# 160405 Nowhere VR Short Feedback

Hey guys, a bit of an experiment here, but maybe this is a good way to get all my feedback to your side. Easy to share video, so well, let's get started.
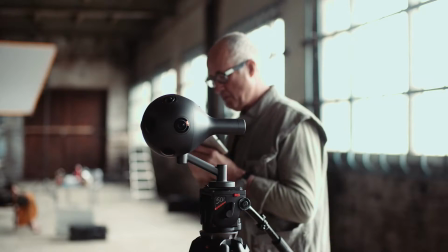After finishing the OZO design presentations and marketing materials, I was mostly interested in how OZO would be used in a more traditional drama production,
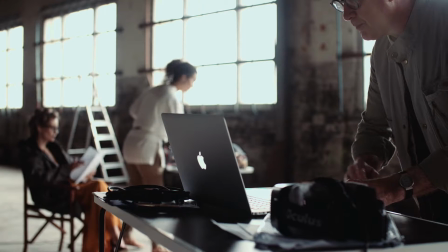how the workflow of OZO could influence the actors, and how the actors would work with the OZO.
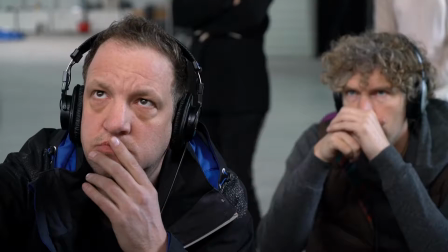So I asked my good friend Mathieu van den Berg, who is an experienced theater director, to write the story.
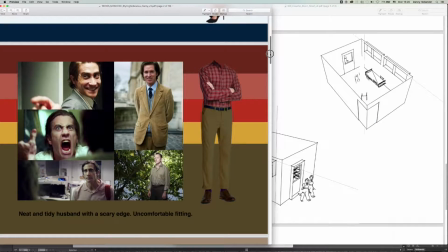We discussed a couple of different concepts and set a couple of rules.
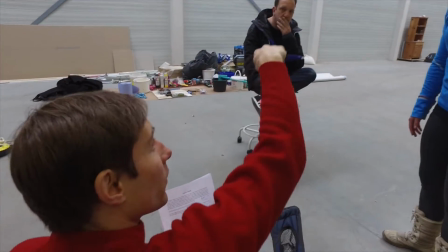Most of the play would be in front of you, so if something would happen in the back,
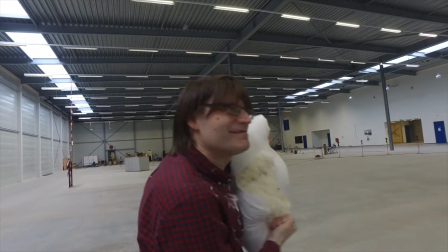that would be uncomfortable and that would be part of the story. The limitation of not seeing your body should be part of the story.
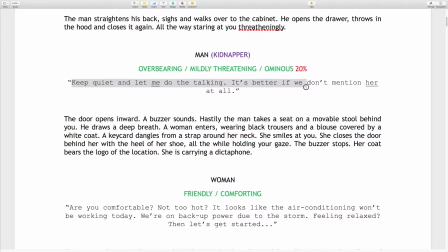The fact that it's not interactive could be a good reason for something that happens in the story.
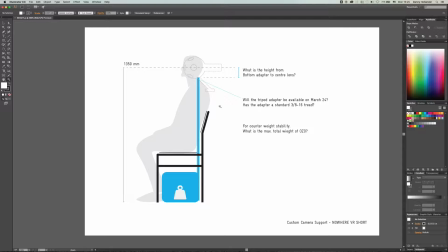Just to embrace limitations and see how you could use those.
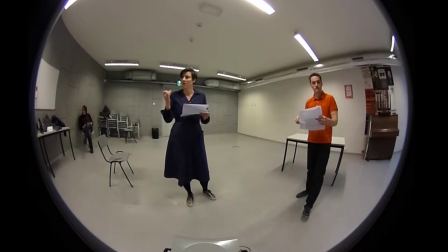To have actors that are used to longer takes, we only casted with theater people.
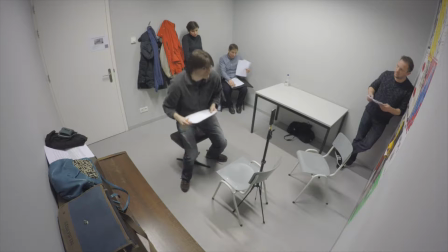These guys were also less presumptuous about working with the camera.
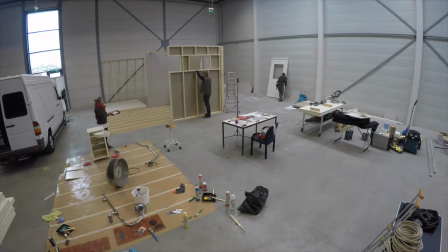So I decided to build a set instead of using a location, just to make sure that I had full control over the light conditions and the sound conditions.
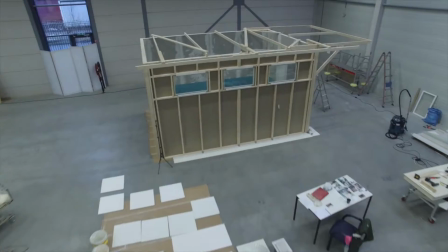And exactly that decision made it possible to reveal more of the story with the set design itself.
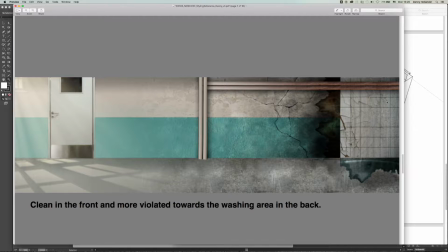We created two different feelings for the same room, one light side and one dark side.
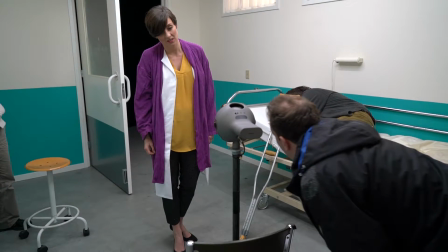We could reveal the darker side of the story with the blocking of the actors.
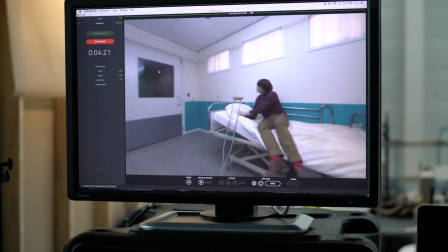The biggest problem that I had immediately with the shoot was that we could not communicate with the actors.
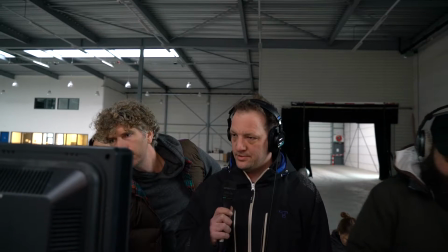We needed to put a speaker in a ventilation hole, and that's the only way we could communicate with them.
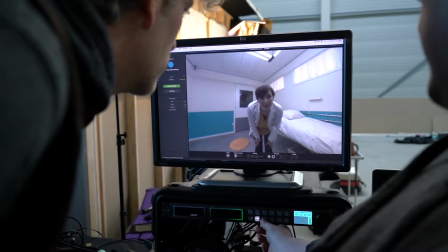It would have been great if there would be a speaker in the OZO or something.
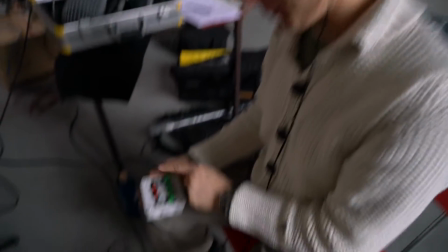Another thing was that we had interactive lighting, reacting on the actors, and the actors would need to react on the lighting.
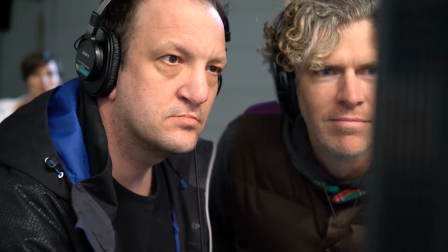The problem we had with the OZO live playback was that it had a 3 millisecond lag,
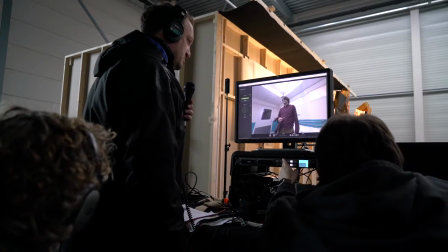so it was not possible for us to do a proper timing with the actors.
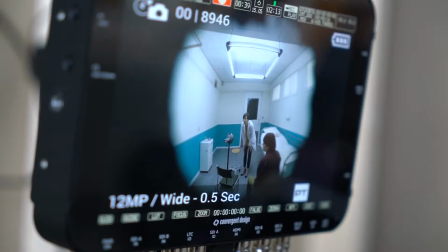What we did for the solution was drilling a hole in the wall, putting a GoPro there,
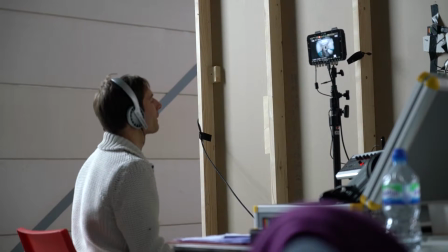having a live monitor out of the GoPro and covering up the hole with some paint. So minimizing the lag on the preview would be a big plus for me.
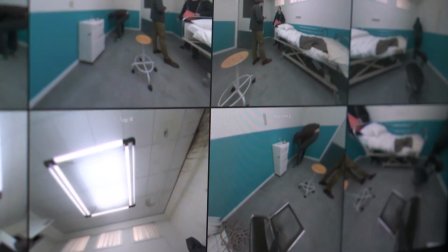Then the other obvious thing was the lack of ISO controls.
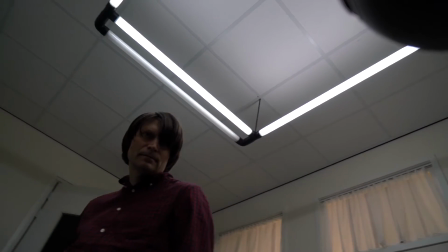We had a custom built KinoFlow light and that was flickering around 300 to 400 Hertz.
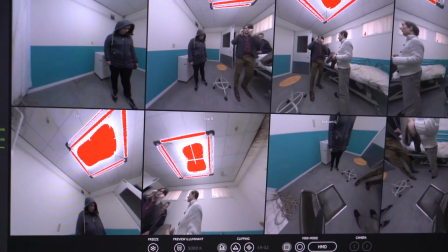So the maximum shutter speed we could use was around 120 Hz to get rid of the interference.
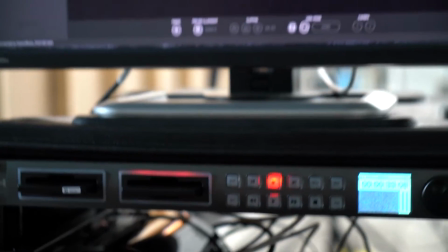If there were an option to put the gain or the ISO setting lower, we probably would end up with better noise levels.
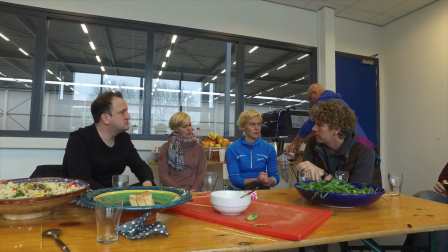I also talked to the actors about the OZO and they were super positive about the live playback.
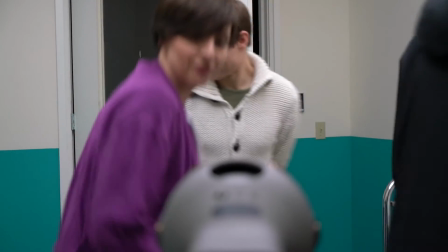You really saw their level of performance gaining a lot after they would review a scene with themselves in it.
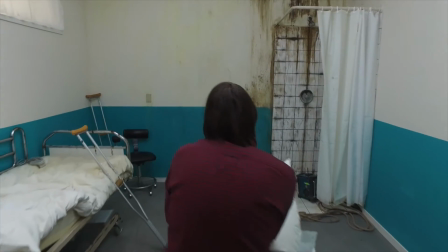Especially the relationship with the viewer was much more clear if they had a chance to look back at the material directly.
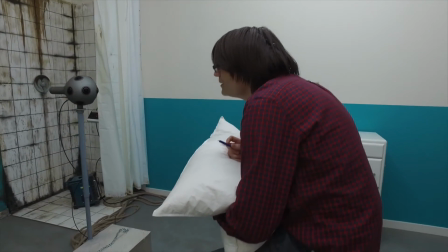Both our main actors commented on the fact that the spherical shape helped them imagine there was a character in the room.
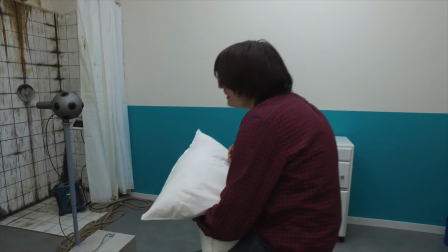We did have problems with looking into the camera. It was really hard to see where the viewer would watch and where you would hit the eyes of the viewer. So without live preview, I don't think that would have worked. I think that's it. Well, I'm always open for more talk, of course, over Skype, but I thought maybe this linear video already helps start the conversation. So whatever, contact me, let me know. Ciao.